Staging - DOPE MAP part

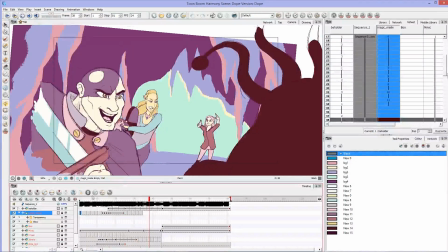4:14 You can see her using magic. You can see Minx has a sword here. Is that obvious to the audience? Can you see the monster here? Does it look like a monster? If you can answer yes to all these questions while watching your animation play back for you,
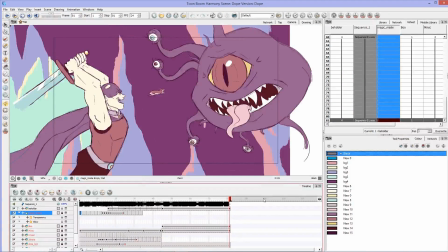4:34 that means you probably have good staging. And just to talk about this last shot, it's just a slow, shaky zoom.
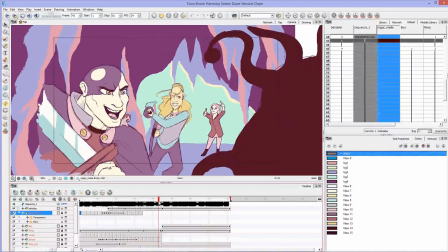4:41 Another thing to keep in mind is that when you move from shot to shot, like here, the audience's focus is about here.
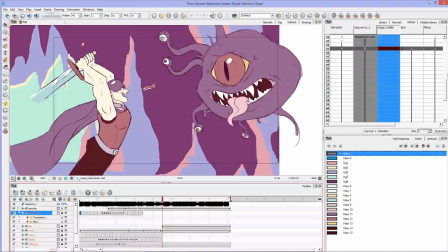4:51 When I move to the next shot, the audience's focus is already here. So hopefully their eye is going to go from looking at Minx to Boo, who moves slightly faster across the screen, so he's going to catch the audience's eye, to the monster, who is also on the rule of thirds.
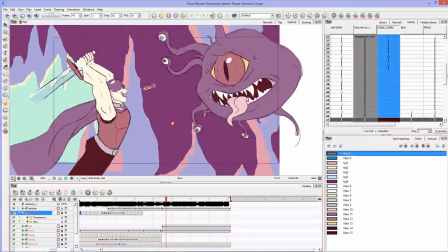5:09 A great way to do fast shots and animation is to keep everything in the center or on one of these lines,
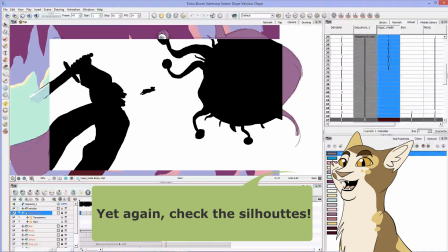5:17 and you can do quick cuts that are even like 6 frames long,
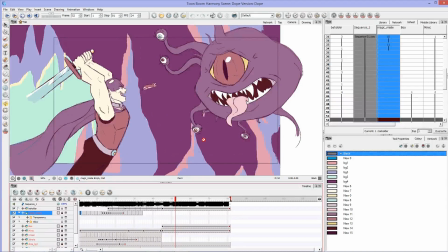5:23 so only, you know, bloop, like that long, and then you can switch your shot as long as the next shot stays within that same spot where the audience's eye should have last been.
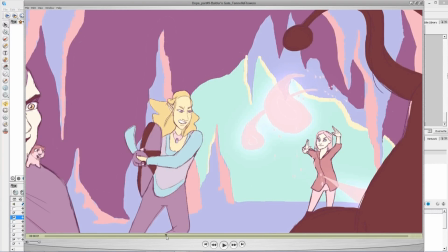5:37 As an additional note to staging,
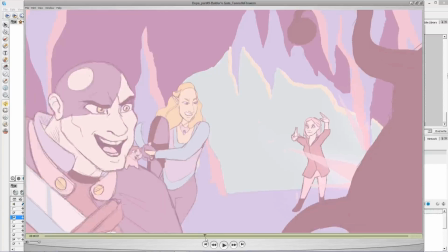5:39 you can make any shot look a little bit more interesting by adding a few little clever camera shakes.
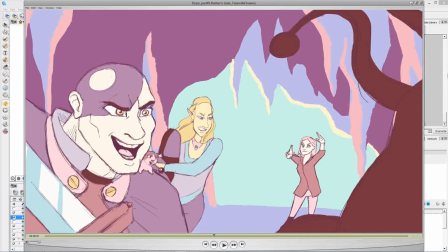5:48 If I would have taken the camera out of this and not done these camera shakes, this shot would have been pretty boring.
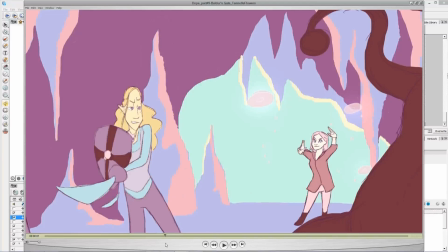5:55 Instead, you get a little extra context for what these magic things do. They're magic missiles, for those of you in Dungeons & Dragons.
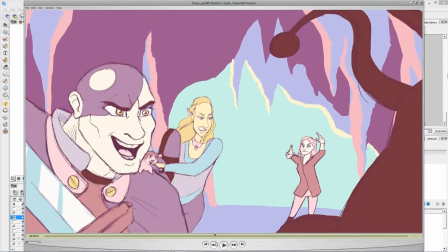6:07 When they hit the beholder, the camera shakes and there's little flashes of light, and this just kind of helps
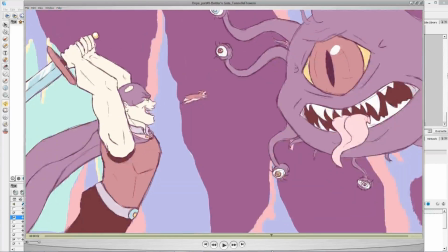6:17 keep the pace up a little bit for the shot. And same thing on this last shot, it doesn't just zoom in. I could have left this no zoom and just have the characters slightly moving towards each other, but to make the shot look a little bit more interesting, since the staging is nice and clear,
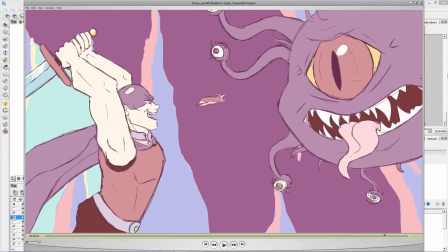6:35 I can also zoom and shake the camera a little bit to give it a little bit more life and make the situation feel a little bit more tense.
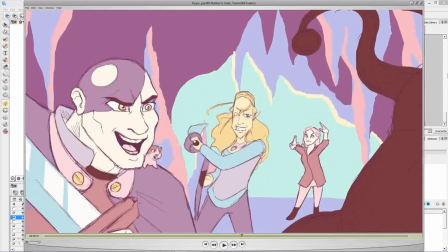6:44 If you want a more detailed tutorial on how to move the camera in Toon Boom, I have a tutorial that you can look at here.
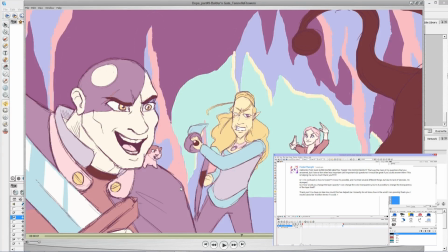6:52 It's a little old, so I might be making a new one soon, just to give you a warning. So there you have it.
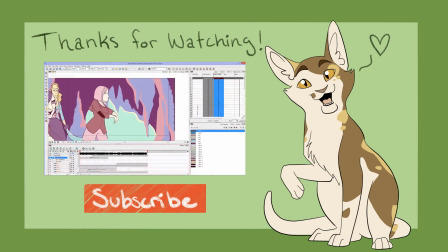6:59 There's a little bit of staging explanation. As I said before, I am not a master of this.
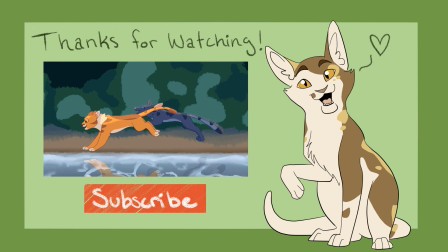7:06 It's something I've been working on, but I hope you can use this information to help yourself in your own animations.
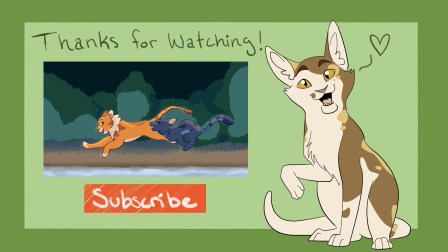7:12 So, good luck with that. Simi out.